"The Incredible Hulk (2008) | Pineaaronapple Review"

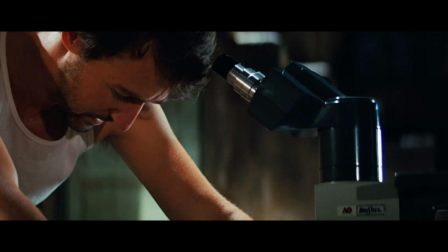500s
Unfortunately, the serum doesn't take, so Mr. Blue wants a blood sample of his to help.
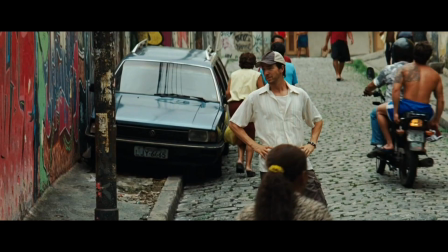505s
Bruce is reluctant, but does so anyway, posing in the street as he mulls over his decision.
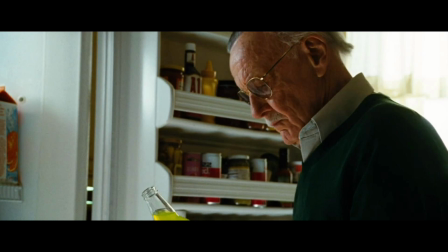510s
Back in the US, Stanley is poisoned by Bruce's blood, giving Ross a lead to Bruce's location.
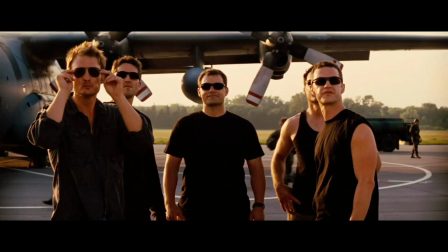517s
Ross decided to go for him in person, with the assistance of many armed men and their quote-unquote ace,
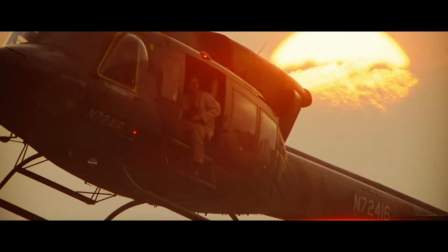524s
Emil Blonsky, who gets a cool army hero entrance. Ross rallies his men with orders to trank Bruce, as he is given promising news from Mr. Blue,
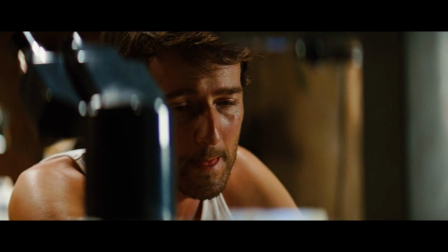534s
who needs more data, said data being left at the university Bruce worked at with Betty.
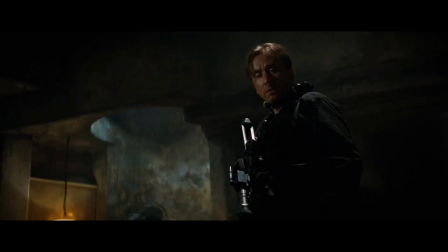540s
The grunts find Bruce and give chase after Emil shows us just how much of an asshole he is by tranking Bruce's dog.
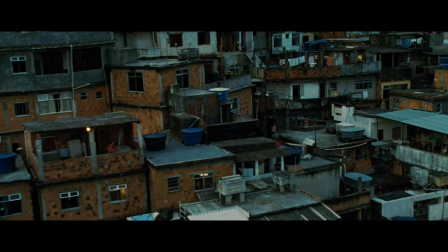548s
This leads into a fantastic chase scene. Really, it's shot great, has tense music, and the action plus acting is done pretty well. Even for such a different chase than what we would usually get, the unique Brazilian environment really lending itself greatly to the scene, like one of those YouTube parkour videos.
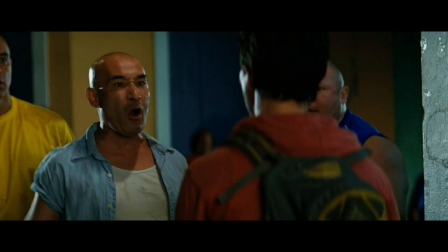565s
Unfortunately, Bruce runs into the assholes from before, laying them out on the ground,
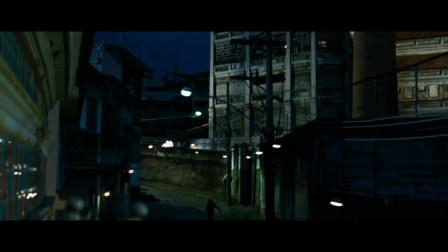570s
and is chased to the factory, where both the assholes and the army follow him to.
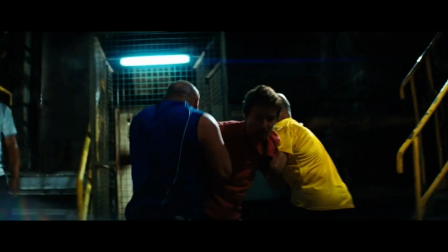575s
Or really, I could probably just call both factions assholes. The assholes get to him, harassing him so much that he hulks out. These guys acting as assholes is done quite well.
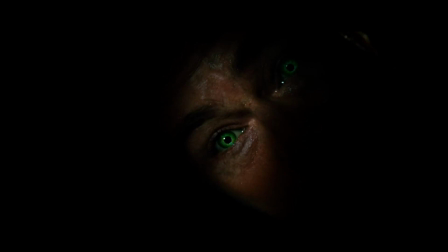586s
And then we get our first proper scene with the Hulk, who wrecks shop, attacking assholes and soldiers in brutal fashion.
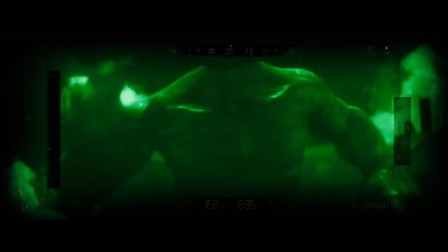592s
I thought the scene was quite well done, The decision to keep the Hulk in the dark,
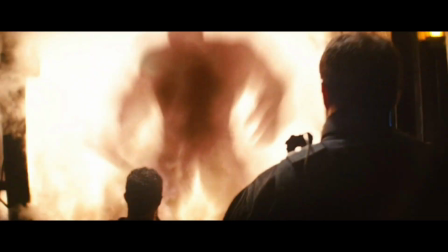597s
a great one to help keep these scenes long-lasting, as sometimes the CGI does let the scene down.
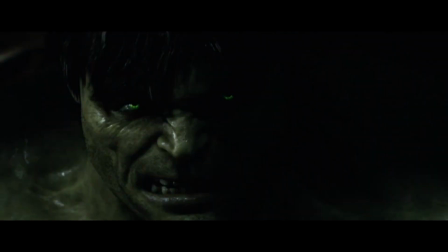604s
But this is done far less, as we are shown far less detail. The Hulk moving in the background like it's a Sasquatch video. I like the Hulk's design here, especially the face. But he escapes, leaving Ross and Blonsky to argue and try to figure out where he's going. Emil is in shock, shown with great dialogue and acting as they discuss the Hulk.
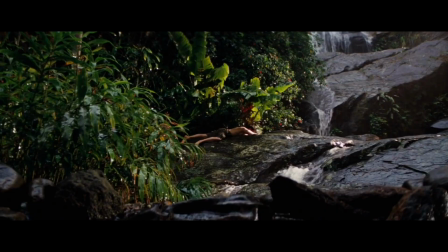625s
Speaking of, Bruce wakes up in a river, apparently now in Guatemala,
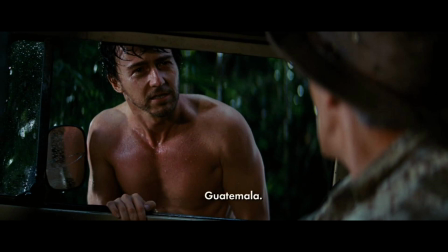629s
hitchhiking to the nearest town, with our incident counter going back down.
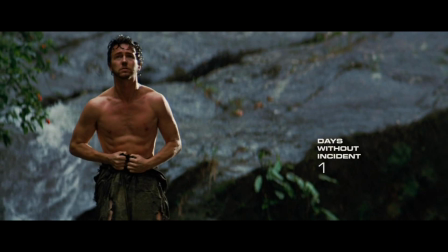634s
And honestly, this visual choice is a little strange, as I wasn't sure whether it was counting back down was meant to be funny or dramatic. All it needs is a little cartoon music there and you have a joke.
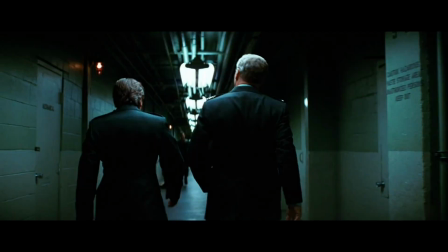647s
Emil is interested in the Hulk enough to pledge himself to the cause, as Bruce skulks around, busking his way back to America,
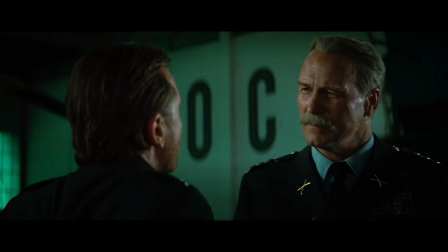655s
as Ross discusses everything about the reasons the Hulk was created, relating to the Captain America Super Soldier Serum.
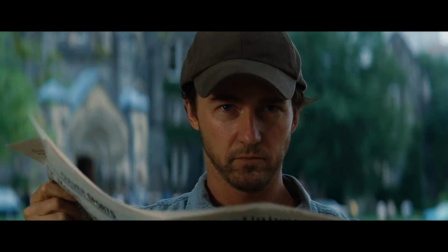662s
Bruce makes his way back to campus and is nearly spotted by Betty as he stalks her.
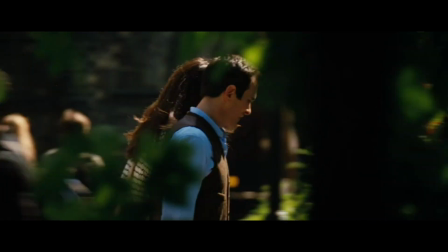668s
And she meets Phil for coffee, the less interesting man she has filled the Bruce-shaped hole in her life with.
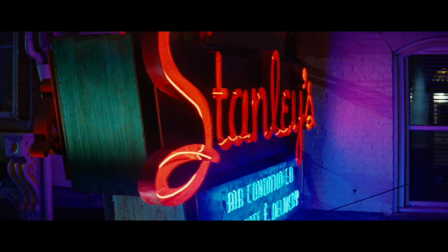675s
Bruce goes back to his friend Stan's place to stay and the next day bribes Lou Ferrigno into getting him access,
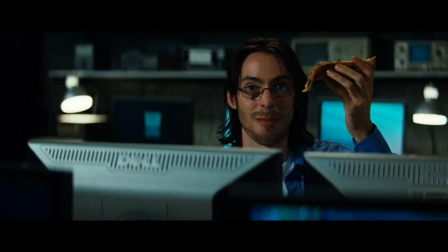683s
meeting a future character from the next Spider-Man movies in the MCU, like 8 movies after this film.
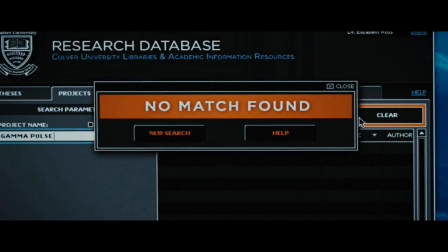689s
Bruce searches, but the info he needs is deleted.
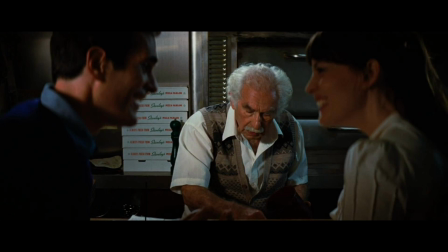692s
But an arrival from Betty and Phil puts a spanner in Bruce's night as she starts to ignore her boyfriend,
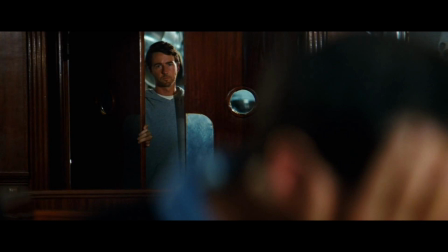698s
who is spouting gibberish, so that she can stand in an alleyway in hopes of seeing Bruce.
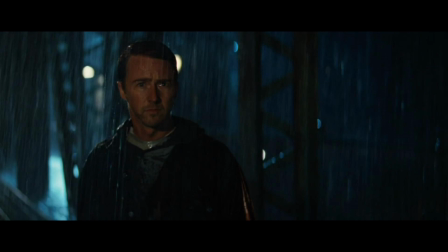703s
Bruce walks away sadly in the rain,
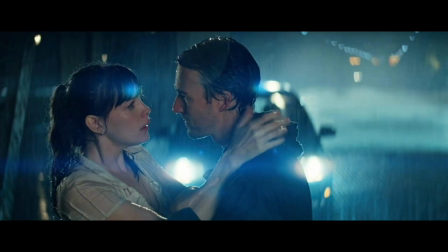706s
but is picked up by Betty in a reunion that would be far more touching if we had seen more than 3 scenes of Betty. Or if we knew where her boyfriend was, because he's just kind of not there.
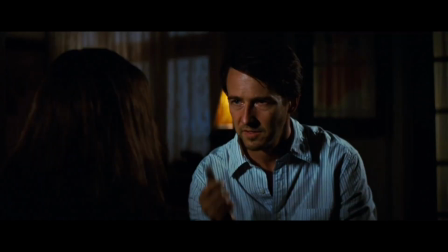717s
She takes him back home and the two of them talk shop, learning that she has not seen Ross in a while.
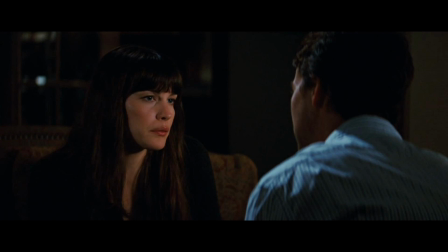723s
And these scenes at her house really exemplify why I don't think these two work for each other.
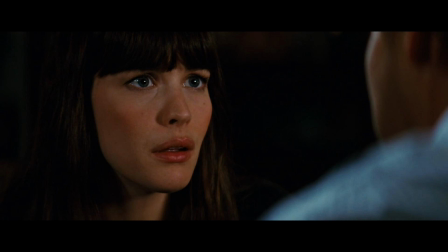729s
She's far too flat, using the same gentle and vapid tone through their whole talk, and he is given nothing special from her or the dialogue to work with.
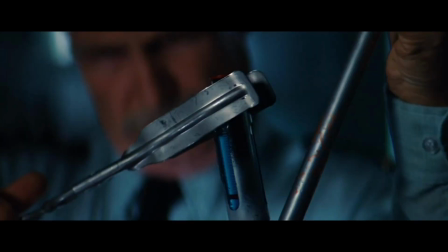739s
Meanwhile, in Great Actors Land, Ross finds a cryosample of the Super Soldier Serum,
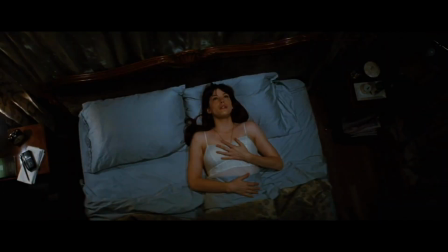744s
and then we are taken straight back to these two silently contemplating their feelings.